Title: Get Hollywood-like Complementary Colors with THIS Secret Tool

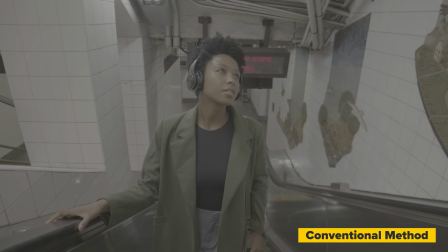I know I've been quiet for a minute, I've been grinding, still in it, I've been counting these digits.
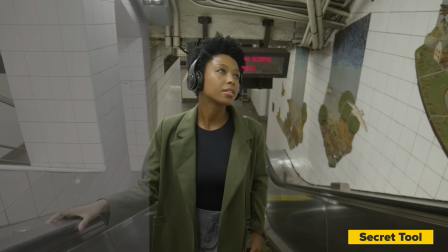Excuse me, I know I've been quiet for a minute, but I'm back on my business. If you see me, don't trip, just excuse me.
What's up guys, this is Qazi. Welcome back to another video. I've been grading for 14 years and in this video,
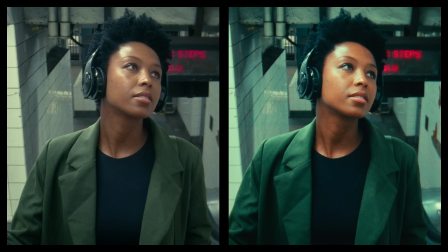I'm going to show you how to create a complementary color scheme using a conventional method as well as with this secret tool.
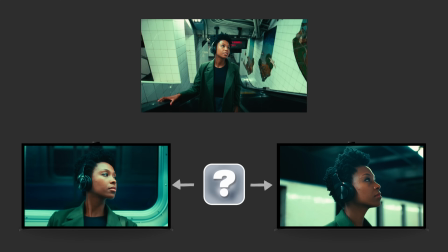We will then match that grade to multiple different shots in different locations and see how well it holds up. And I will also share some pro hacks when it comes to shot matching, so get pumped about that. Complementary color scheme has been around longer than you and me. Three main ways to achieve it is art direction, lighting, and color grading. Now I put it in this sequence because the most superior form of complementary color scheme comes from art direction.
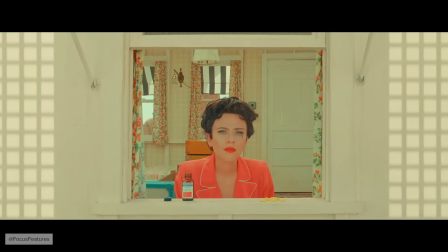Just this is how the colors were separated on set.
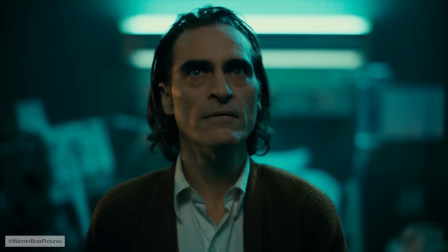The second is through lighting, and most of the time it's totally fabricated.
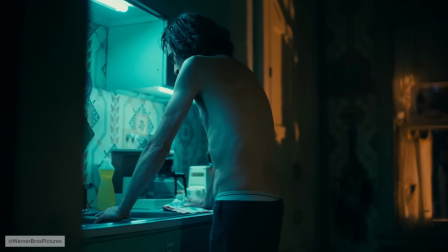Like the lighting, if you really think about it, wouldn't make much sense, but visually it's so pleasing that we buy it.
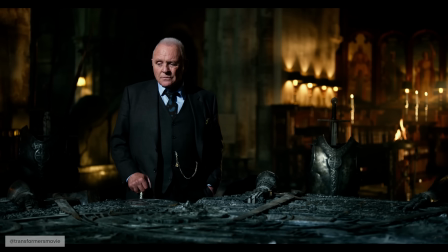And then the third way is through color grading, which is what we're going to be doing right here. And if you enjoy watching content like this, then please do me a favor, smash the like button, subscribe to the channel, and let's roll the intro.
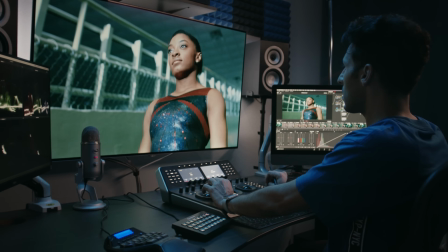All right, so the two main methods used to create complementary colors are your qualifiers, and the second one is using your curves. So we're going to be using both of those techniques in this video. If you're already familiar with this and are very comfortable using them, then you can skip to the secret tool part. I'm going to have the timestamps up here and in the description below.
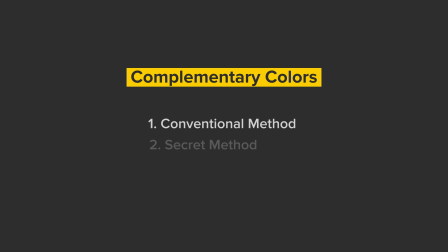Let's start with a very simple note tree that I got going on here that is applied to all three shots.
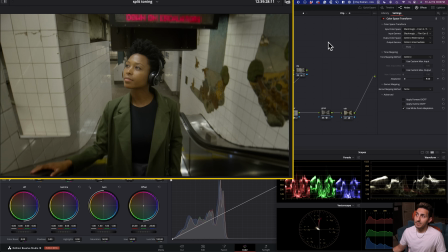First of all, the footage is shot on Blackmagic pocket camera in log. This is our log.
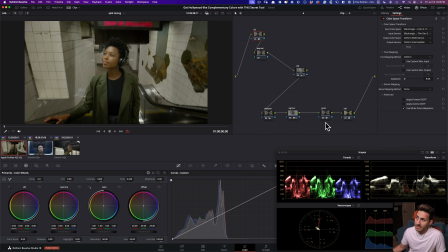And then this is with our X709 with a little bit of changes that I got going on. So let me just quickly take you through what's happening here. So we got our input device transform. I am converting my Blackmagic log footage to my working color space, which is DaVinci Wide Gamut.
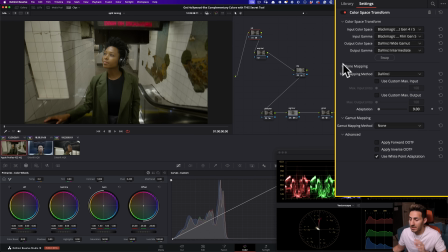Love working in this color space, and you get some of the best results in this color space if you're using DaVinci Resolve.
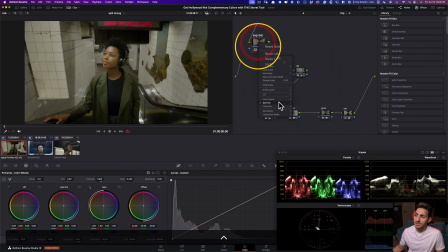And I'm going to be using my exposure balance node set to linear in my gamma, and that's because it uses XYZ color space, which gives you a very uniform results from your shadows to your highlights.
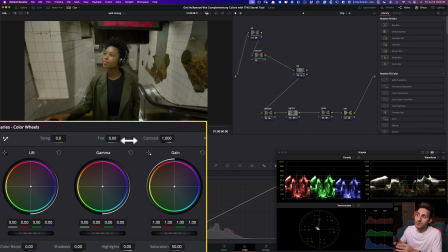Let's just say if you're using your temp and tint, as opposed to if we use log color space, and then when we adjust our temp and tint, the results are not uniform, and then that creates a lot of inconsistency when it comes to shot matching. That out of the way, I'm gonna have all three shots using the same node tree.
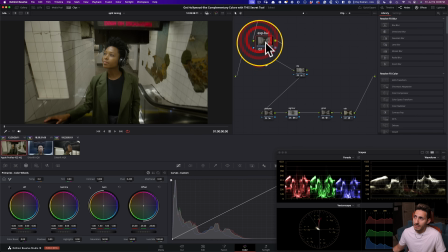So we got our IDT, we got our exposure balance set up, ready to go. Then I'm using a vignette. And this vignette, if I just do right here, if we click on the window and we see what we're selecting.
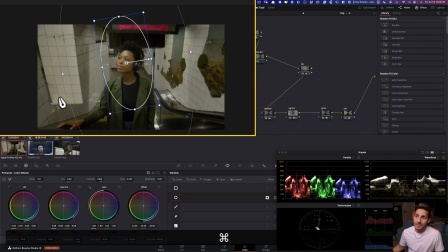So it's basically taking everything around my girl, around my hero, and pulling it down.
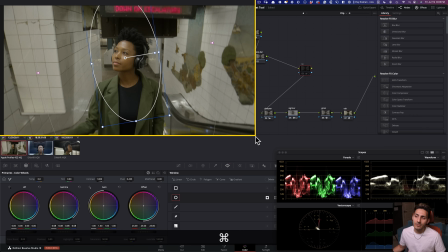And I'm using my gamma to do that. Why am I using my gamma? Because I really like what it does compared to lift or gain.
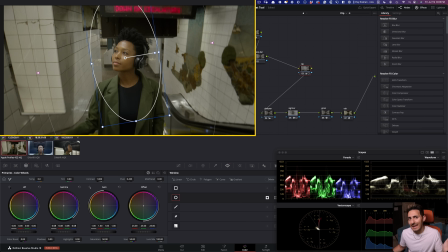If you use lift, everything is gonna get crushed. It looks unrealistic. If you use your gain, sometimes the highlights just get too murky and gray and it just doesn't seem right. Whereas when you use gain, it retains the weight and in all its hues,
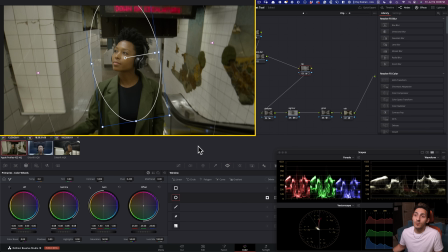but at the same time, it will get the job done, which is to bring down the surrounding. So our focus is our main character, and you can see the results are very realistic.
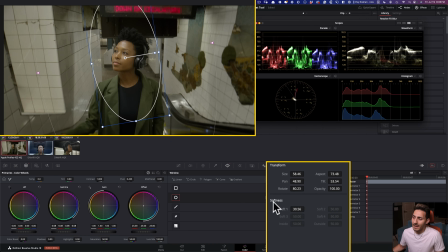And then if I show you my softness, it's set to 30.
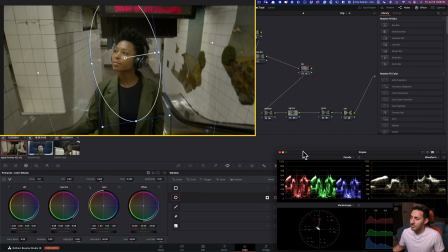So around there, you're usually going to get like really good results, but just don't be afraid to play around with these things.